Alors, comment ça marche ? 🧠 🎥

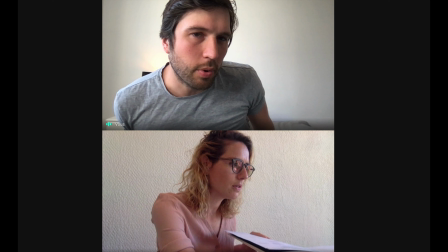249s Première fois qu'il me fait ça, dépannage et aide. Qu'est-ce qu'il me raconte?
Ou des fois, je me dis que le jeu, ça pourrait être plus poussé dans une direction. Et moi, j'essaye de diriger l'acteur sans trop le perturber. Je sais bien que acteur, c'est un métier qui est difficile.
Alors, c'est bien si tu peux me faire le... C'est bien si tu peux me faire... Ah, ben, je viens de trouver, voilà, dans votre... Comprenez?
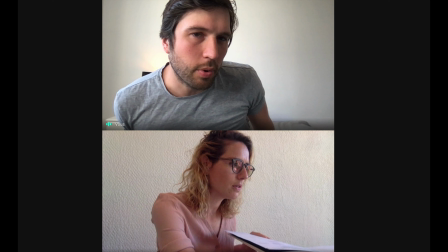268s
J'essaye de faire ralentir pour que ce soit un petit peu plus intéressant. Accrochez-vous, c'est subtil, mais ça existe quand même.
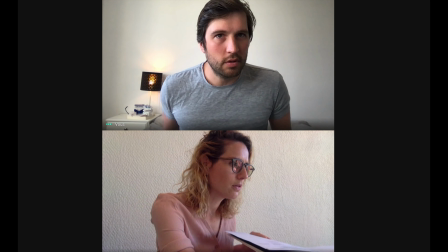275s Ok. Ah oui, donc je viens de voir dans votre dossier là que vous avez une intervention chirurgicale donc la semaine dernière.
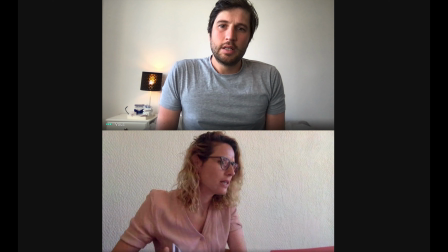281s Prends ton temps, Diane, prends ton temps, c'est super. C'est la même chose mais en plus... voilà, en fois vitesse 0,75. Mais c'est super.
Sur la première prise, moi, je trouve que l'intention est bonne, mais je vois plus quelqu'un qui va assez vite avec son texte et finalement qui renvoie l'image d'un médecin qui est très surchargé.
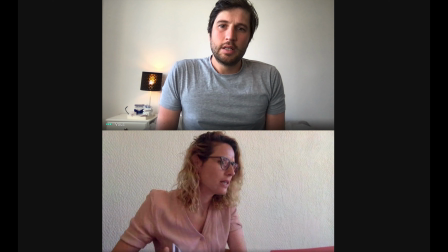300s
Alors que je réaiguille, donc je coupe pas, et je lui demande de modifier un tout petit peu son jeu, elle prend un petit peu plus son temps, elle sort le nom des médicaments, et finalement, donc là, elle va assez vite, et elle trouve le bon médicament, et l'image que ça renvoie, c'est que c'est un médecin qui est quand même à l'écoute et qui cherche surtout une information, et surtout,
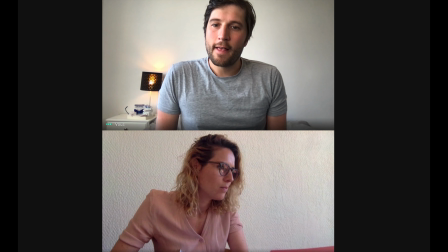320s
ça fait ressortir cette information-là.
On parle dans votre dossier que vous avez subi une intervention chirurgicale donc, la semaine dernière. Vous êtes en attente des résultats de labo, consultation donc, le 16-03, traitement hémorroïdaire interne. Est-ce qu'ils vous ont ouvert les hémorroïdes quand il y a eu l'intervention ? Évidemment, ce n'est pas du tout une question de point de vue de c'est bon ou c'est pas bon.
Avec une autre couleur, bah, je trouve que c'est intéressant aussi. Donc je me dis, tiens, bah, voilà, j'essaye de peindre un peu avec des couleurs différentes.
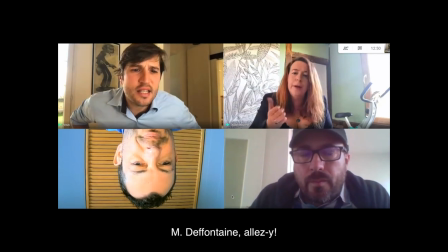345s Quoi.
Je suis réalisateur. Après, il y a des impros sur lesquels moi, je n'interviens pas du tout. Finalement, après, j'interviens au montage. C'est une transition, si vous voulez. C'est ce qu'ils font à la télé. Et là, évidemment, je monte. Voilà, puisqu'on passe de 20 minutes d'une impro qui a été filmée à 3 minutes.
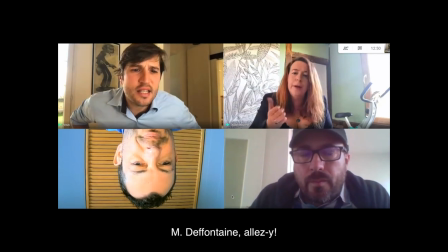362s
Donc j'ai calculé, attention, toutes les 3 minutes, eh ben, je vais me servir de 10 secondes. Donc c'est très très peu. Autant, vous allez le voir, en improvisation, bah, les gens ont tendance à faire des grandes réponses, souvent construites, argumentées.
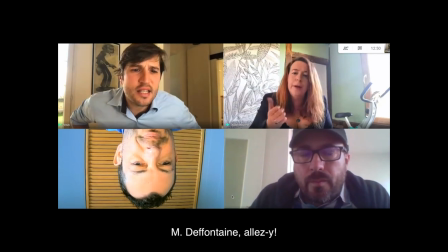376s Monsieur Desfontaines, allez-y, Monsieur Desfontaines, Monsieur Desfontaines. Voilà, Madame Rouchel, vous monopolisez. Voilà. Moi je vais vous le dire, très sincèrement, les autres n'osent pas vous le dire, avec votre décolleté, vous monopolisez tout, personne.
Et autant au montage, et ben parfois je vais juste prendre la phrase essentielle,
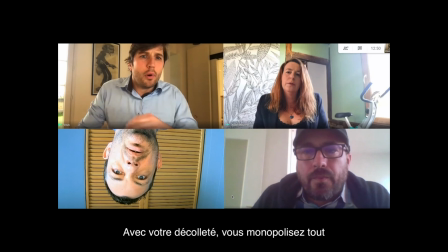394s
parfois ça peut être juste un nom d'opposition, et on comprend que c'est la fin de l'idée, ça fait passer à autre chose.
Allez-y, monsieur Desfontaines, avec votre décolleté, vous monopolisez tout.
Et sinon, à la fin, bah, si c'est trop bien, que j'ai trop des trucs, bah, il faut quand même que je coupe. Choisir, c'est renoncer. Voilà. Et donc à la fin, je sors la vidéo définitive. Donc j'ai la définitive 1, la définitive 2 parce que je me dis qu'il y avait trop de trucs sur la 1, la définitive 3 parce que je me dis que ça aurait pu être un peu amélioré, la définitive 4 pour améliorer un tout petit peu le son. Après je mets des boutons s'abonner pour que les gens qui sont déjà abonnés se disent mais ça me fait chier, je me suis déjà abonné, qu'il arrête avec ça. Que les gens qui sont pas abonnés se disent j'ai pas envie de m'abonner, pourquoi il me fait chier avec ça. Ça me donne bonne conscience, c'est bien Clément. Après donc je l'upload comme on dit sur YouTube. Donc il faut faire une miniature qui est en gros la photo de la vignette que vous allez voir, qui donne envie de cliquer, et mettre des mots-clés. On pourrait s'arrêter là, dans les explications. Parce que moi, avec le nombre de vues que j'ai, voilà, je vais pas vous dire quels sont mes mots-clés. Je pense que d'ailleurs, on pourrait en mettre des rigolos, des mots-clés, vu le nombre de personnes qui cliquent. Achalé, babillé, kakoshim ou débagoulé. Ils vont taper débagoulé sur YouTube, et hop, il y aura ma vidéo. Ça fera à peu près le même effet que maintenant. Et donc à la fin, ça me fait une vidéo. Quand je la vois, je me dis toujours, ah, est pas mal, c'est pas mal. J'évite d'être trop enthousiaste.
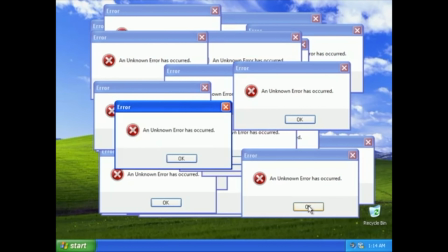472s
Voilà, vous savez à peu près comment ça fonctionne une vidéo. Enfin, les miennes, quoi. N'hésitez pas à vous abonner, à mettre des pouces bleus, à commenter, à partager.
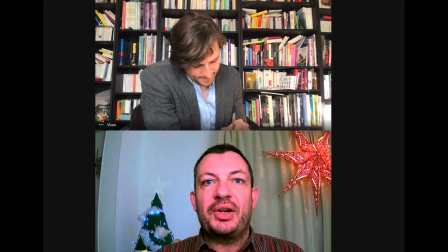482s Nickel. Vous avez un pétard ou pas chez vous ? Ah, j'en ai 2-3 même. Pour... J'ai demandé un nunchaku. bouge pas, reste dedans.